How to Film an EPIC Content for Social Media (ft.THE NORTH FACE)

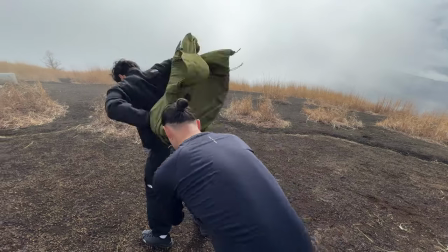(0:09)
What's going on guys? Welcome back to my another video. In this video, I'm breaking down the social video content campaign that me and my friend Gaku did for the North Face. This campaign is mainly distributed for IG Reels and TikTok, so the content will be in vertical. Since this video is literally shot with two people, me and my friend Gaku, I hope this video will help some of you guys who are shooting in or with a small crew or getting an inspiration for shooting in natural environment and lights. Before we get into day one, a little story time. I forgot to add this in an A-roll.
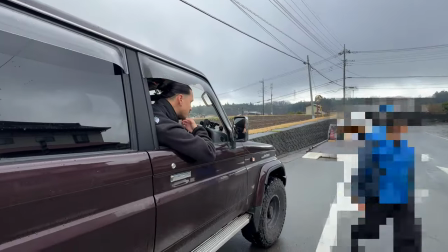(0:40)
But while we're climbing up the mountain near Mount Fuji, Gaku's car broke down?
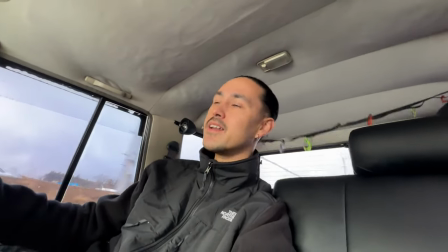(0:45)
Called Jaff, which is the basically AAA in Japan. And the guy came out and took a look at it and said he radiated.
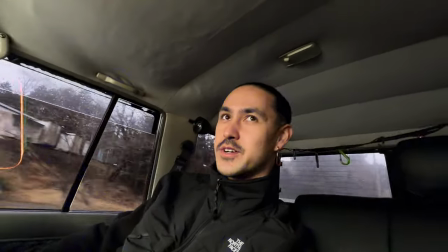(0:51)
Pretty much busted. Could have been worse. Could have been worse. And he had to send it back where he got it from to fix it. So RIP to the legend. However, instead of that, we got a rent car. But finding a rent car and holidays is hard as hell and especially near my food You just tip for you guys near Mount Fuji Don't trying to get a rent car because you cannot find one it literally took us around Maybe solid hour and a half just to find a rent car But anyways, we managed to get a K van after the car broke down.
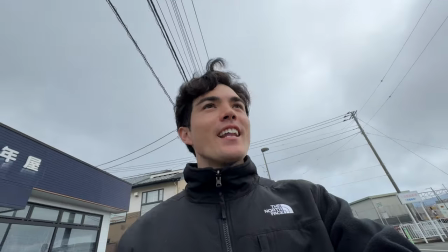(1:21)
We finally got Hey, bad. It's a victory for us Yes,
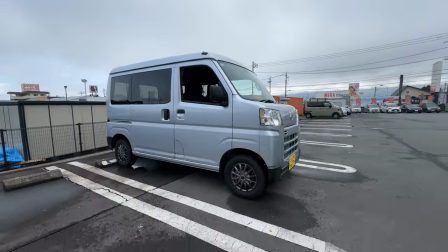(1:27)
and I'm not gonna lie K-Van is one of the cheapest cars that you can get in Japan and it was sick K-Van was F***ing sick, but yeah back to the story. Day one We went on top of this mountain near Mount Fuji Which I will gatekeep it because this place is super beautiful and not crowded at all Unfortunately
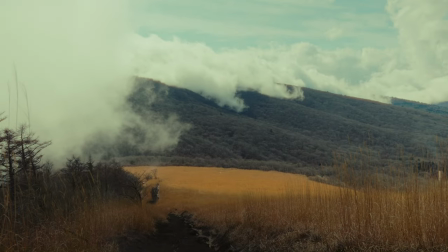(1:44)
this day we couldn't see Mount Fuji But it kind of worked out because it was very foggy and it was creating this moody environment So
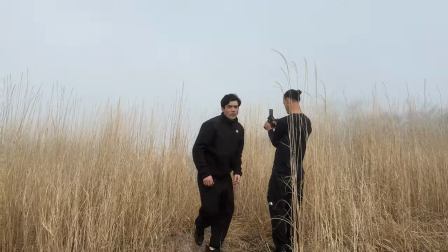(1:51)
it came out pretty cool first I've laid that on the ground and turned my head to create a motion to the next scene.
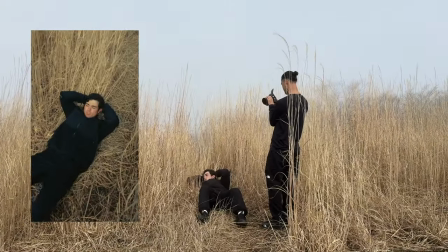(1:57)
And with that motion, Gaku whipped the camera on the same direction that my head turned.
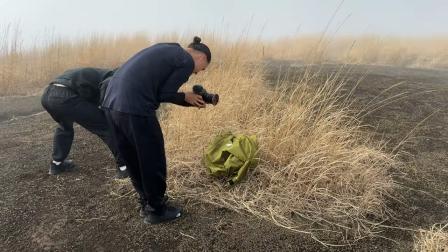(2:01)
Since for the next one, Gaku whipped in the same direction to the jacket and after that he has to whip again when I grab the jacket.
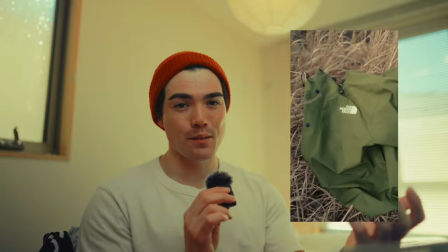(2:08)
So that took multiple and multiple times of trying to get that perfect matching.
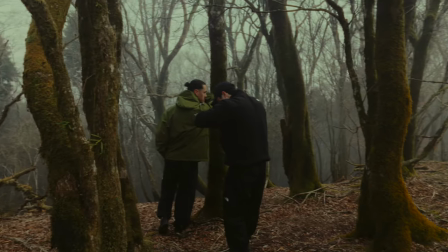(2:13)
But I think it came out pretty good. And especially if he's shooting transition with a lot of movements,
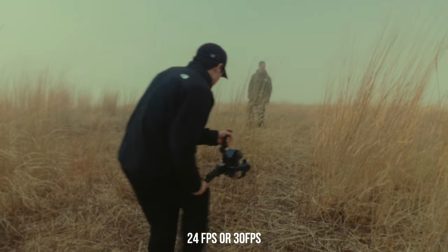(2:18)
I highly recommend to shoot at 24 or 30 frames per second. but my personal favorite, I would like to shoot in 24 frames per second.
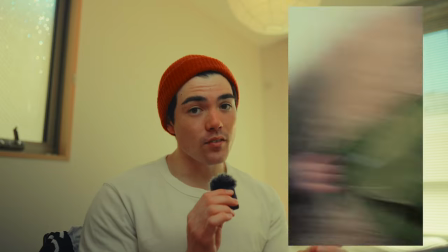(2:25)
Next, we've changed the angle to get the shot of me wearing the jacket and this was heavily inspired by the North Face Circle Loft Jackets campaign.
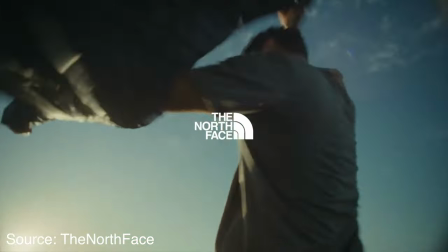(2:33)
There's a scene where a guy wearing the jacket and the transition to a lady pulling the jacket out of the camera and that's what I got inspiration from.
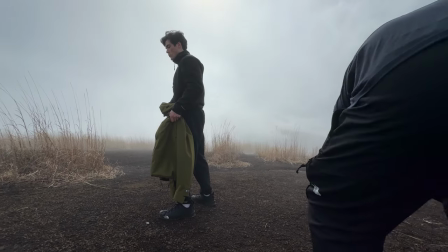(2:41)
And for these type of shot, when you're in an angle and your camera really don't understand where to focus,
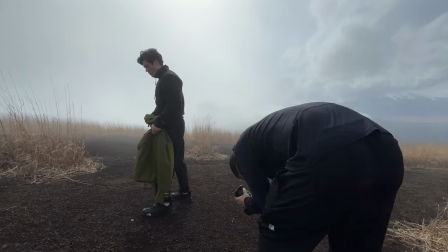(2:47)
I highly recommend to put in manual focus and the model or,
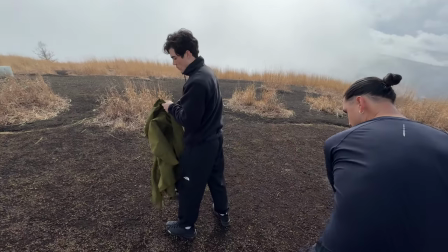(2:51)
you know, the subject has to stay in the same position and doing the same movement while the camera has to move in the same direction with the same distance as well. It sounds pretty hectic and it can be hectic, but once you get the hang of it, it's not that hard.
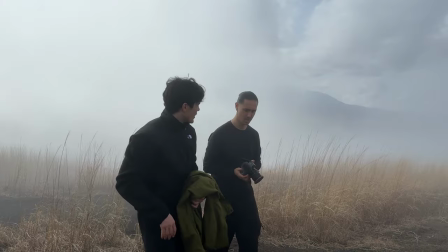(3:04)
And for these type of shot, I don't really put the f-stop as fast. For most of the shot in this video, I use this lens that I'm using right now, which is 24mm f1.4 G Master.
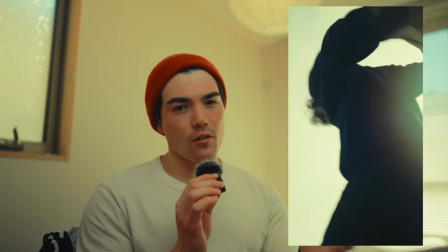(3:15)
But But especially this shot right here, I think we shot in F2.8 or F3 or F4 because we wanted to keep the focus on me. In terms of lighting, I wanted to have this shot to be very contrasty. So as you guys can see on the top right corner, there's a sunlight. So you guys can kind of tell where the sun is at. But I didn't shoot directly at the sun because that's too contrasty and I think it will be hard for the viewers to see what the heck is going on, you know, in the video. So I try myself to tilt myself just a little bit towards the Sun make it a little bit consciously But not overly consciously after the jacket scene.
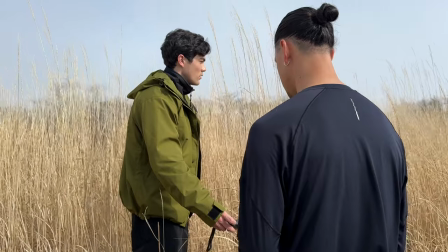(3:53)
We filmed this part away I swing the point-and-shoot camera in front of the FX3 to create a draw masking transition Then me using the point-and-shoots
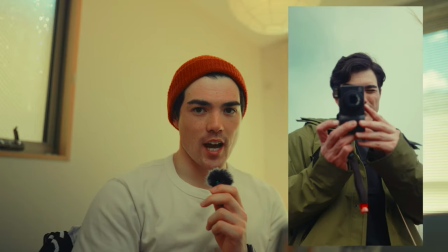(4:01)
flash to transitions to the photos of me wearing the jackets and for this It's really simple Gakko just stay still and put the manual
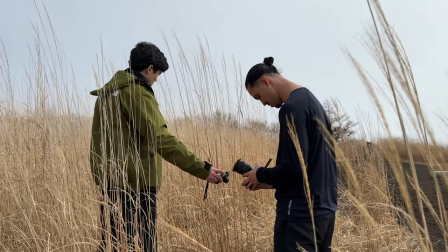(4:08)
focus on me And I just swung or swang that point-and-shoot right in front of the FX3.